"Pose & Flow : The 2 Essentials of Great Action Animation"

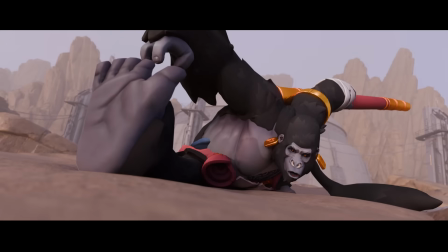The complex side makes the design more appealing and helps understanding the character's features, his body features, gender, accessories, design style, while the other side supports the directionality and flow and complements the line of action.
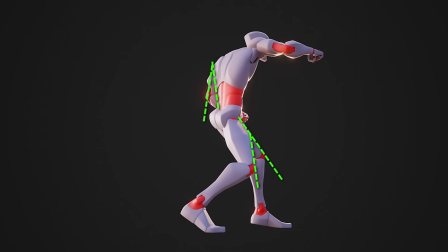Finally, you want to avoid tendency at all costs. Basically, you don't want any body features to overlap.
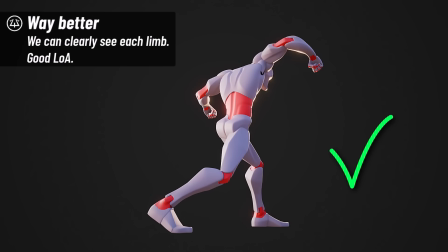If I take this idle position, for example, and my camera angle is as is,
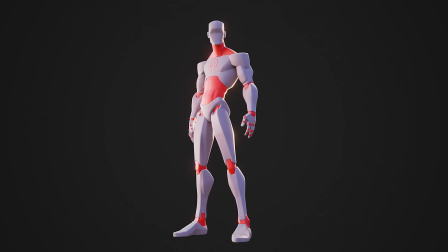I may want to slightly move the arm to the side to make sure the hand's outline doesn't overlap with the thigh.
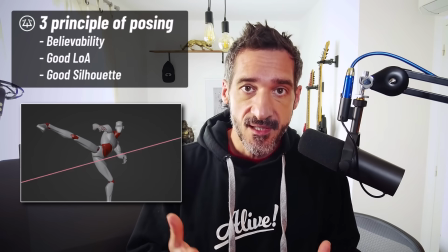If you apply these three principles, you will have good poses.
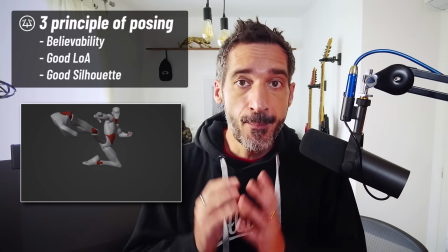Now, just push those poses.
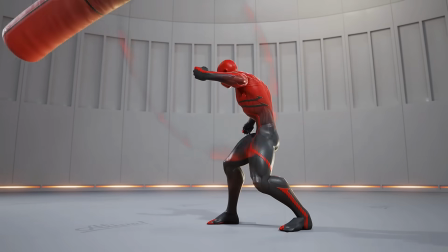I have a full chapter about this in my animation course Alive, available on P2designacademy.com.
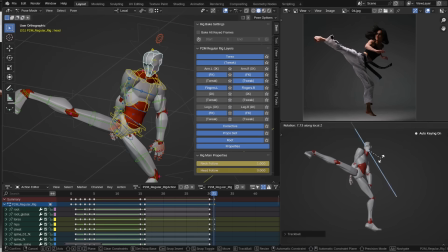Let me show you an example. I will use a jumping kick reference. I will now create a believable pose from it.
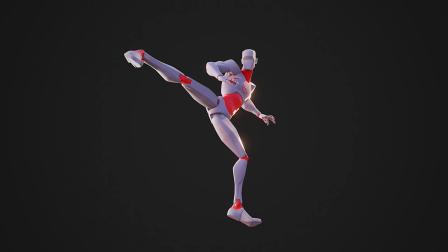Let's now find a good framing using a camera. Now let's push it.
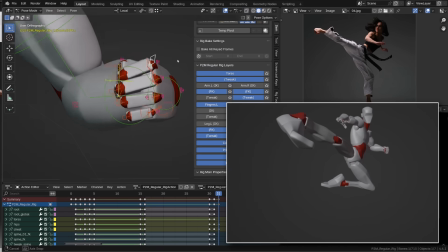Let's push the silhouette further. Let's extend the line of action. Let's make big things bigger and small things smaller.
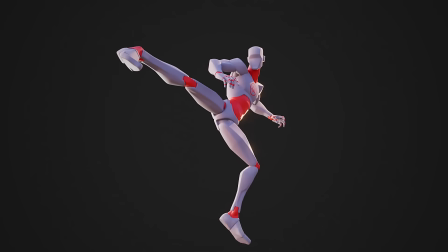Let's make sure we have no tangency. And here we are with a cool, exaggerated pose. You need to think about that for each of your poses. For me, that's the main rule to get good action animation. It's not timing and spacing. It's having great, iconic poses. My second tip for this video is flow.
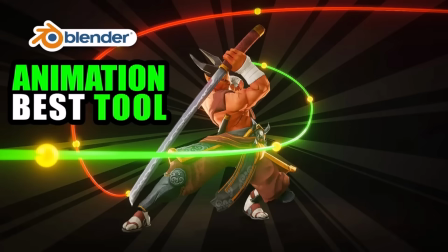I already covered in a previous video the importance of good arcs in animation. Flow is the same concept, but based on the whole pose.
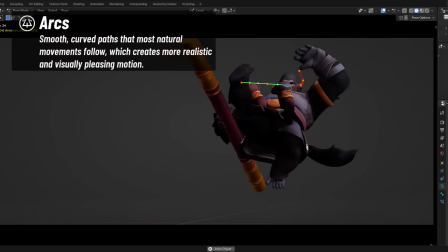Instead of tracking one specific body feature's arc, let's see how a part of the whole silhouette flows from one frame to the other.
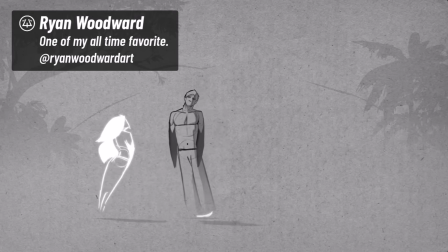One of my favorite animators, Ryan Woodward, is a master at it.
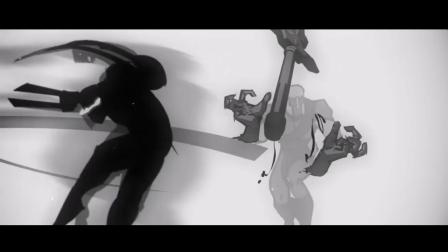While achieving great and believable poses, look how smooth the body flows from one pose to another.
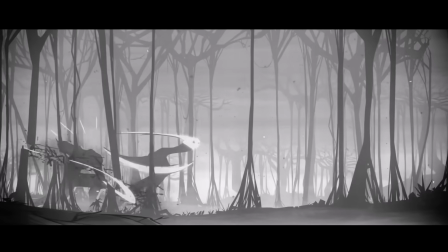I'm myself obsessed with the hand-to-hand flow.
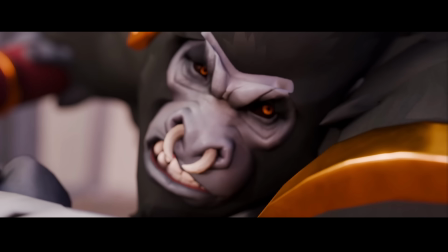I think it's so important in a good pose to pay attention to the shoulder line,
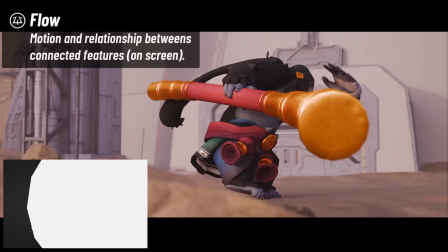elbows, and hand position in space and how they flow from one frame to another,
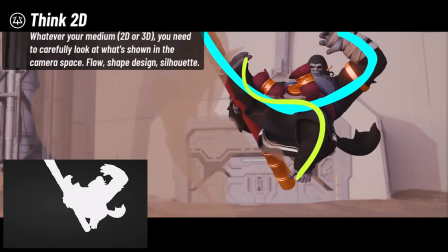including any extension of the arm like a tool or a weapon.
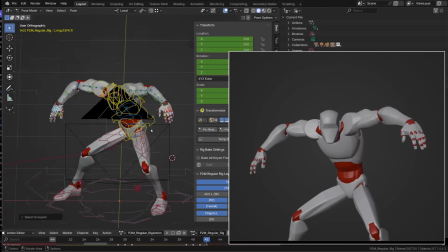The position of the head based on this line will communicate something totally different about your character's intention.
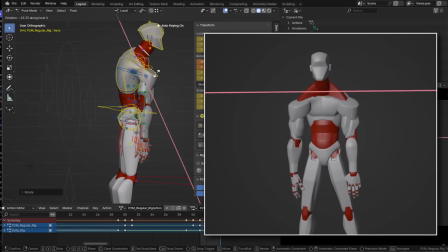You probably heard before the expression, the shoulders are the eyebrow of the torso.
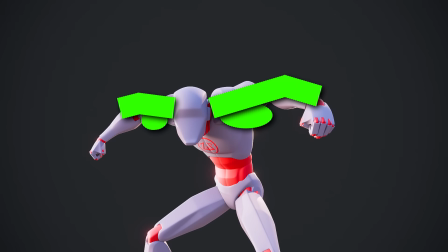I like to extend it to the arms. And I tend to find the same relationship between the torso and the main leg.
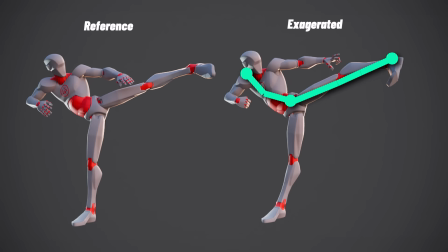The main leg is generally the one pushing or kicking and defining the line of action.
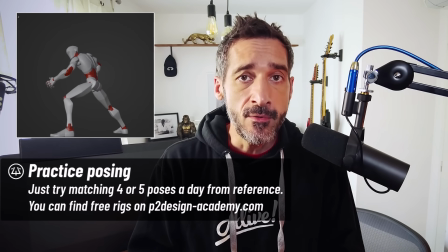I know it might be a little abstract, but the only way to progress is to animate or practice 3D poses creation.
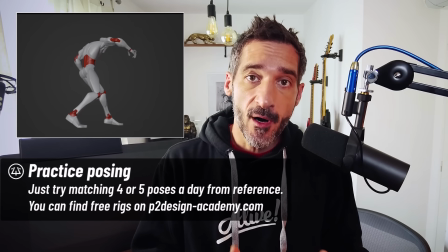Do that for an hour a day to warm up and you will progress fast.
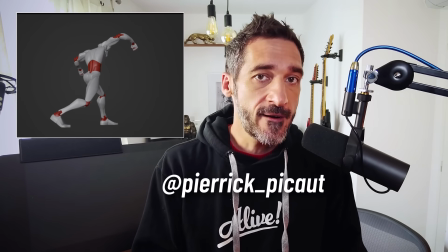Don't hesitate to share the results on Instagram, X or Blue Sky and just tag me.
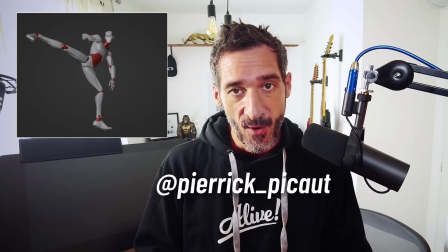This is the end of this video. I hope you enjoyed it and I'll see you in the next one.